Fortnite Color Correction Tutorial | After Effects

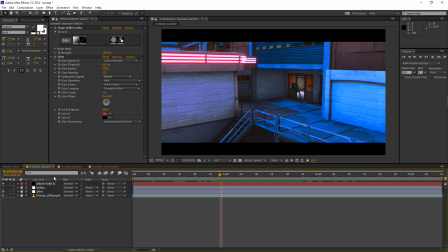(8:16)
But so that's what you're going to do for this kind of cinematic. And again, depending on what cinematic you have, if it's daytime, nighttime, if it's too bright, if it's too dark, it's all going to impact how much colors you do, how much curves you do,
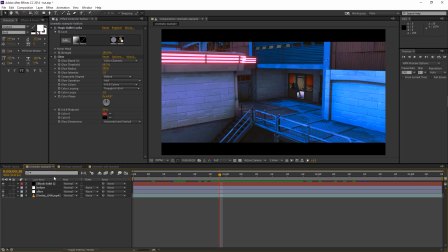(8:29)
certain colors, you know, stuff like that. It's all going to change. So you can't copy and paste the settings that I'm using, but you can definitely use the same strategy to what I'm doing.
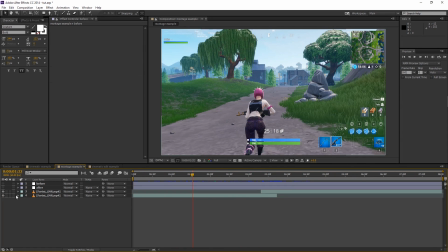(8:37)
So that is that cinematic done right there. Now we're going to move on to the next one. All right, so this is going to be the second example. Now, I feel like this is going to be the example that most of you guys use. Basically, what we're going to be doing to the clip is taking out the dull colors and adding some more colorful colors to it,
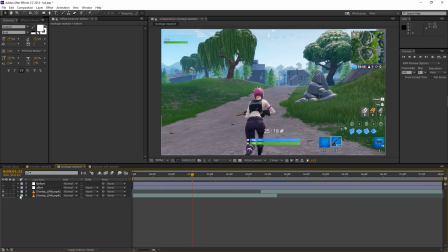(8:51)
adding some glow, turning up the contrast, just making it more appealing on the eyes. And now this right here is the original clip with no color correction on it. And then this is the after right here. And you guys can see it looks a little more blue. The sky's glowing a little bit more, the grass is darker, everything just looks a lot nicer.
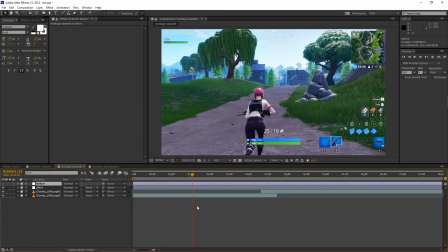(9:08)
And like I said, these last two have no third-party plugins, so you guys can do this right now if you just download After Effects. All right, so let's get started. Let's go ahead and make that new adjustment layer like we did last time. And the first thing we're gonna be adding is glow.
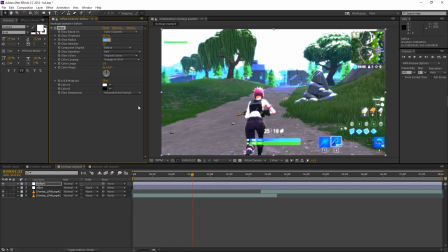(9:19)
So let's add some glow to it. And like we did with the last clip, we're gonna change the radius to like 200 because we don't want it to be that low. It's way too close together. So now it's way more spread out. And we're gonna do the same thing and change it to A and B colors. So now we can control what color the glow is. So now we're gonna go ahead and go to color A, and we're gonna change this to something like blue.
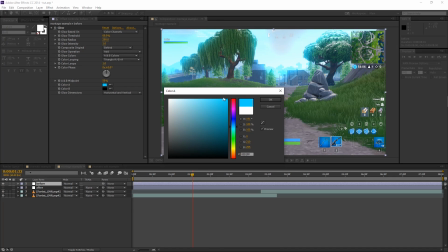(9:38)
Now you can change this to whatever you want, but I think blue has the best results because it highlights the skies. But again, you can change it to something like red. So we're gonna change this to like blue, like a light blue, almost like a sky color.
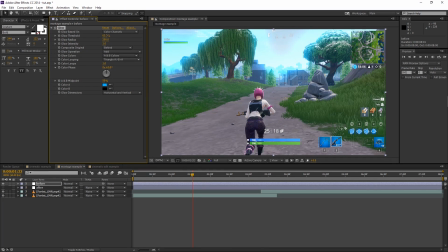(9:48)
And then we're going to change the threshold to turn that up, something like that. and then we're going to change the intensity to 0.1. So actually we're going to turn this down back down to 60. So if I turn this on and off, you guys can see that it's very subtle, but it definitely makes a difference and it makes the sky look a lot better.
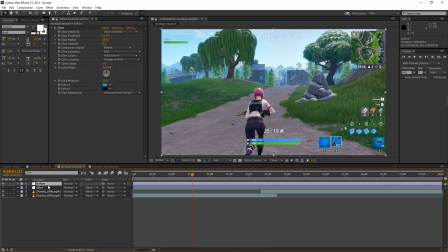(10:06)
So the next thing we're going to be doing is adding an effect called CC toner.
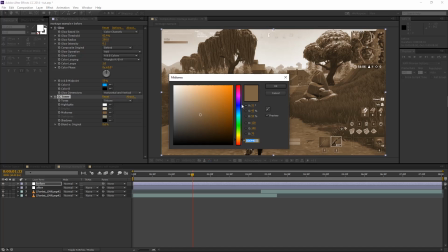(10:10)
So the first thing we're going to do with CC toner is click on midtones, and we're going to change this to blue, just like we did with the glow.
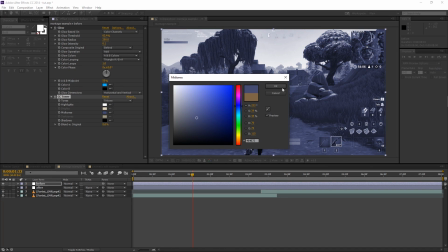(10:16)
So once you've got whatever color you want, you're going to click OK and then move on to the shadows. Now with the shadows, you're going to literally do the exact same thing. Take a blue, but take a darker blue and then go with that.
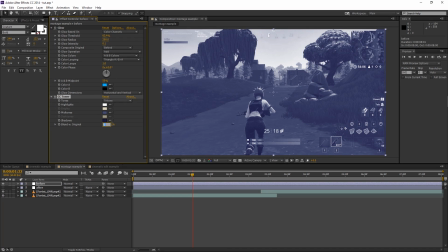(10:28)
So once you got the colors that you want, you're going to go to blend with original, and you're going to put that to something like 90, maybe like 85.
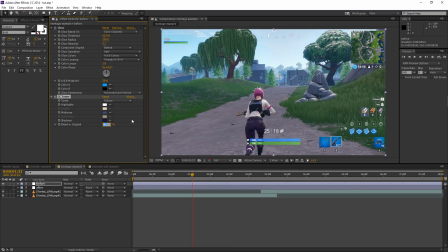(10:34)
Let's see, we got like 85. And then you can do like 95, but I think either 85 or 90 is usually the sweet spot. So for this one, we're going to do 90. And then we're going to add CC toner once again.
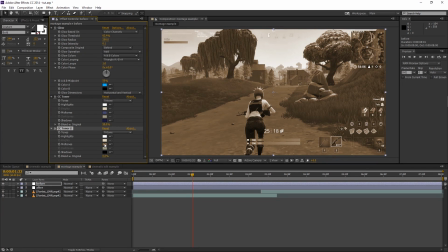(10:49)
And for this one, we're going to do red. Now, like I said, I don't think red really looks good for montages, but we're going to add just a very slight, subtle red.
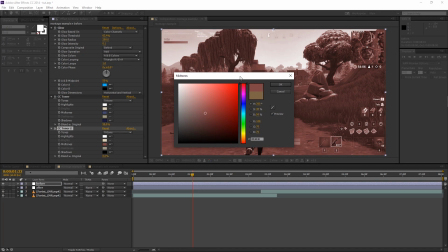(10:57)
That way, it adds a little bit of contrast in colors. So we're just going to rinse and repeat the same process.
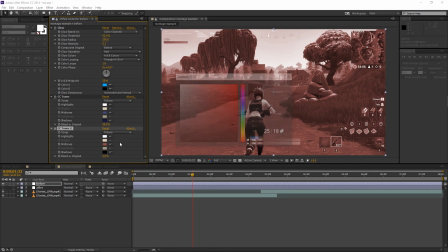(11:03)
We're going to grab the red that we want, click OK, go to the shadows, grab the red that we want, and then click OK.
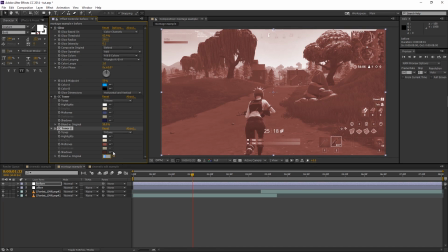(11:09)
So now that we've got our colors picked, we're going to change this one, but instead of 90, we're going to do like 97. So that way it's very subtle, and when I turn this on and off, it's literally almost indistinguishable, but it is there. All right, so now we're going to add an effect called photo filter, and we're going to change this to custom.
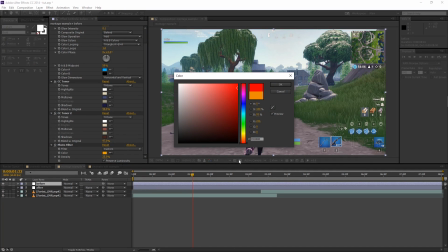(11:27)
And with this one, we're just going to be going for literally like a pitch black, almost gray color. So make sure you stick to the left of the spectrum and then go all the way down. And something like that right there is perfect.
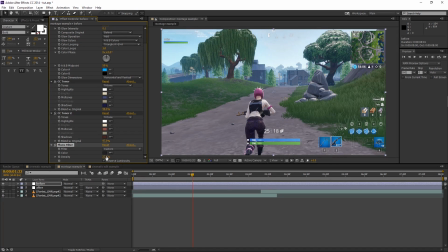(11:38)
We're gonna click OK and change the density to 30. Now for this one, you can change the density to something like 20 or 30, but I usually keep it on 30. And then once we finish with the color correction, I'll go back and change it to see if maybe it needs to be a little less or a little more intense.
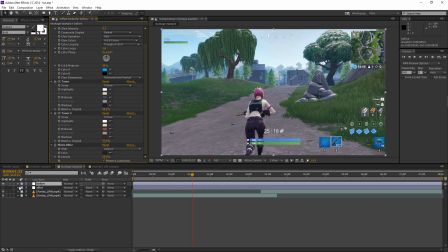(11:54)
So that took a little bit of the color out of it, if you guys can see, just a little bit though, but we'll be adding it back to it. So now we're gonna be adding another photo filter. And we're going to be doing custom once again.
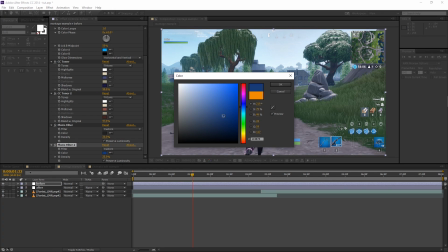(12:05)
And for this one, we're going to do something like blue. So we're going to do another darkish blue, maybe a little bit brighter.
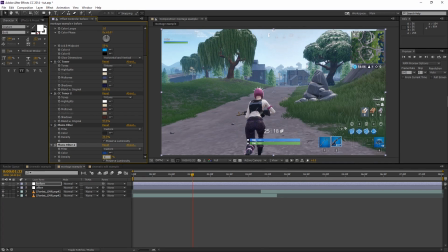(12:11)
And then we're going to change the density to something like 10. Now we're going to go ahead and add hue and saturation. Okay, so then now that we have the hue and saturation done, we're going to go ahead and add curves.